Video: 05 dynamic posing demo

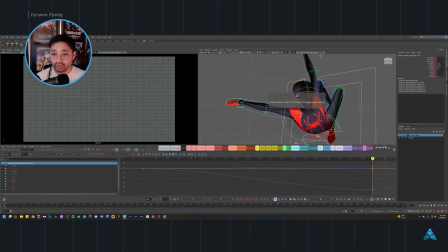495s
And then I'll be able to raise his shoulder up and back to support that twist.
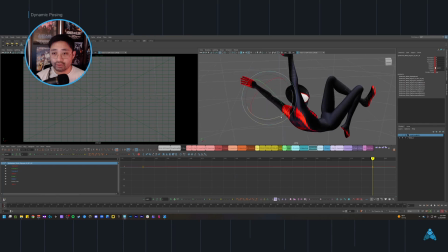511s
Actually, I think I might want straight. So I'm going to reverse it, and I'm probably going to get a little bit of breaking of the joints. Yeah. Okay, cool. And there's a very good chance that I'm going to get like a superhero hand here, but we'll see. Let's go ahead and do a fist first here with this.
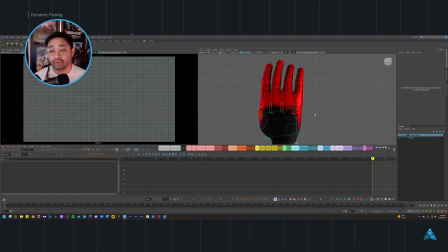531s
So when posing the hands, it's actually very important that you treat them as different hands. Try as much as possible not to pose them uniform like this. It's okay to begin posing them like this, but don't leave them like this, okay?
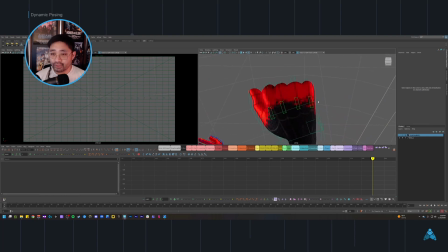548s
Specifically for like a fist or any kind of shape you're trying to make, you want to make sure that you're really getting good shape change and like good roll in the knuckle, and like you're getting a variance in the different planes of the fist, or let's say of the hand, right?
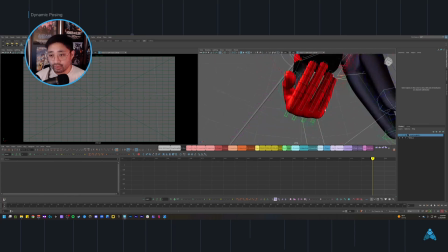566s
So I'm trying to get like a roll of the knuckles, how it's rolling downwards here.
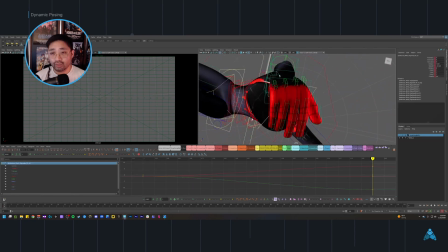572s
Even when we're looking at it from here, right? It's rolling downwards this way. Because I'm making a fist, it's supposed to be like kind of wrapping in on itself. So anything I can do to the hand to make it feel like it's wrapping in on itself, to make it feel tight, right? That's kind of the point of it.
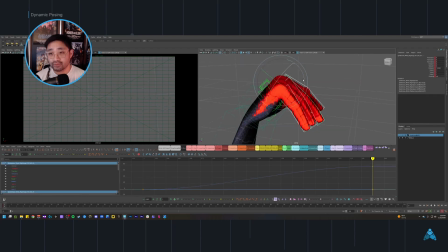589s
So you can see that I've begun evenly rotating like these first digits, or maybe second digits, depending on whether you count the metacarpals. But this is not where I'm going to leave it. It's a good starting point, but I'm not going to leave it that way.
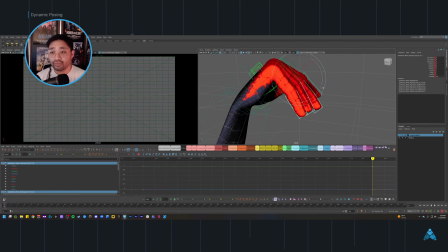603s
And we definitely shouldn't animate it that way either. If you look at your own hand, and if you look at um, the way the fingers rotate inwards, whenever you bend your fingers inwards, all of them rotate at a different rate.
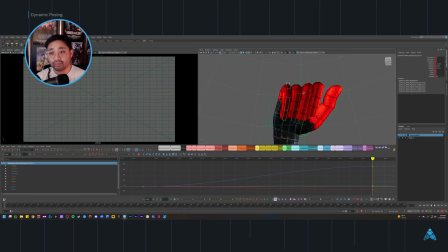618s
It's because of the different muscle fibers and how they pull on each of the fingers, right? And I was sorry, when I say each of the fingers, I mean each of the digits. So these three in particular, right? If we're looking from the side, we close it like this.
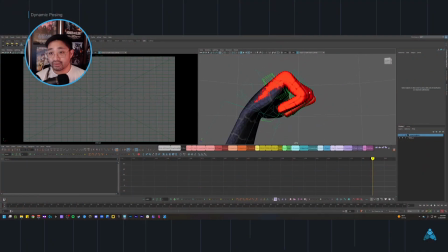634s
It's not like it's closing evenly at the same rate like this, right? So if you end up grabbing multiple digit controls like this for posing, make sure not to leave it there.
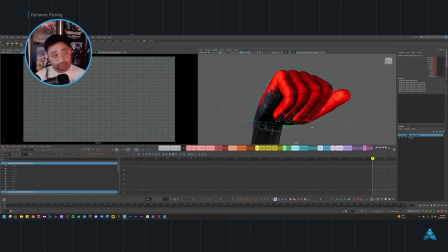648s
And for posing is fine, but when it's moving through motion, always remember that each of the fingers move at a different rate.
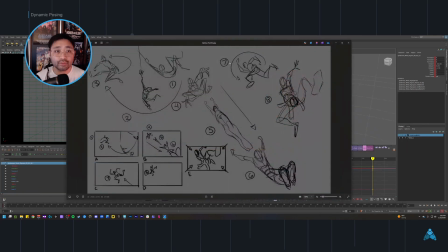654s
Okay. So he's going to be holding on to the web there.
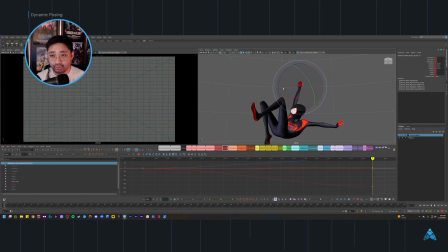659s
I'm going to need to make some concessions in the finger here because this kind of a connection from the forearm to the wrist isn't the most appealing. So I'm definitely going to have to make up a little bit of that ground in the posing of the fingers, right?
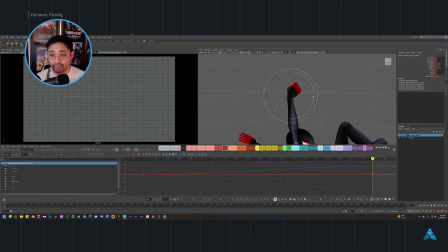674s
So let's say, for example, like this kind of an angle might feel harsh, right? Because we see like a complete 90-degree angle here, which is very unnatural. I think I'm going to want to do like maybe something like this.
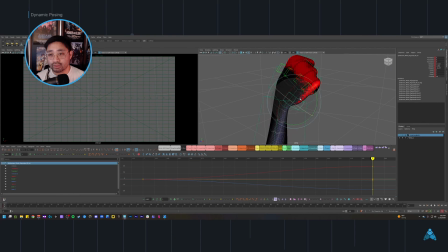689s
And then I might have to make it up in the fingers. So let's see what we can do. I don't know if I'll be able to get away with this. I'm going to see if I can scale this a little bit. That might not translate in Engine because scaling on a bone that isn't a leaf joint won't necessarily go through sometimes.
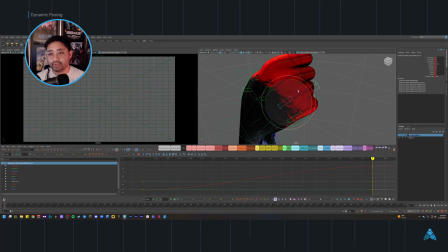706s
So we're going to try. Looks okay. I'm not 100% happy with it yet, but we might just go ahead and leave this.
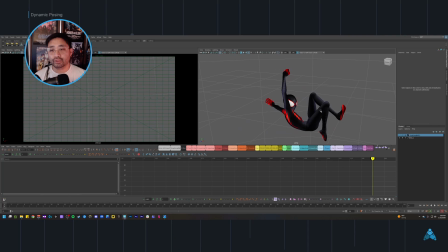714s
Okay, not bad for now. We'll go ahead and leave it, and then we'll do this one now. So as much as possible, when I'm posing fingers that are splayed like this, I'll try and group either one or two of them, and I'll try and make sure that we don't see as many digits as we absolutely need to,
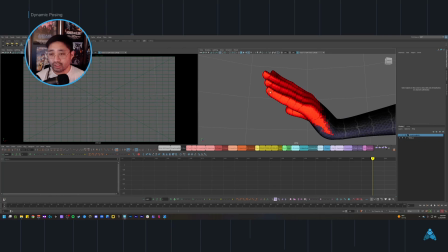733s
right? So you can kind of see that there's concave kind of lines here that are leading up to this one knuckle.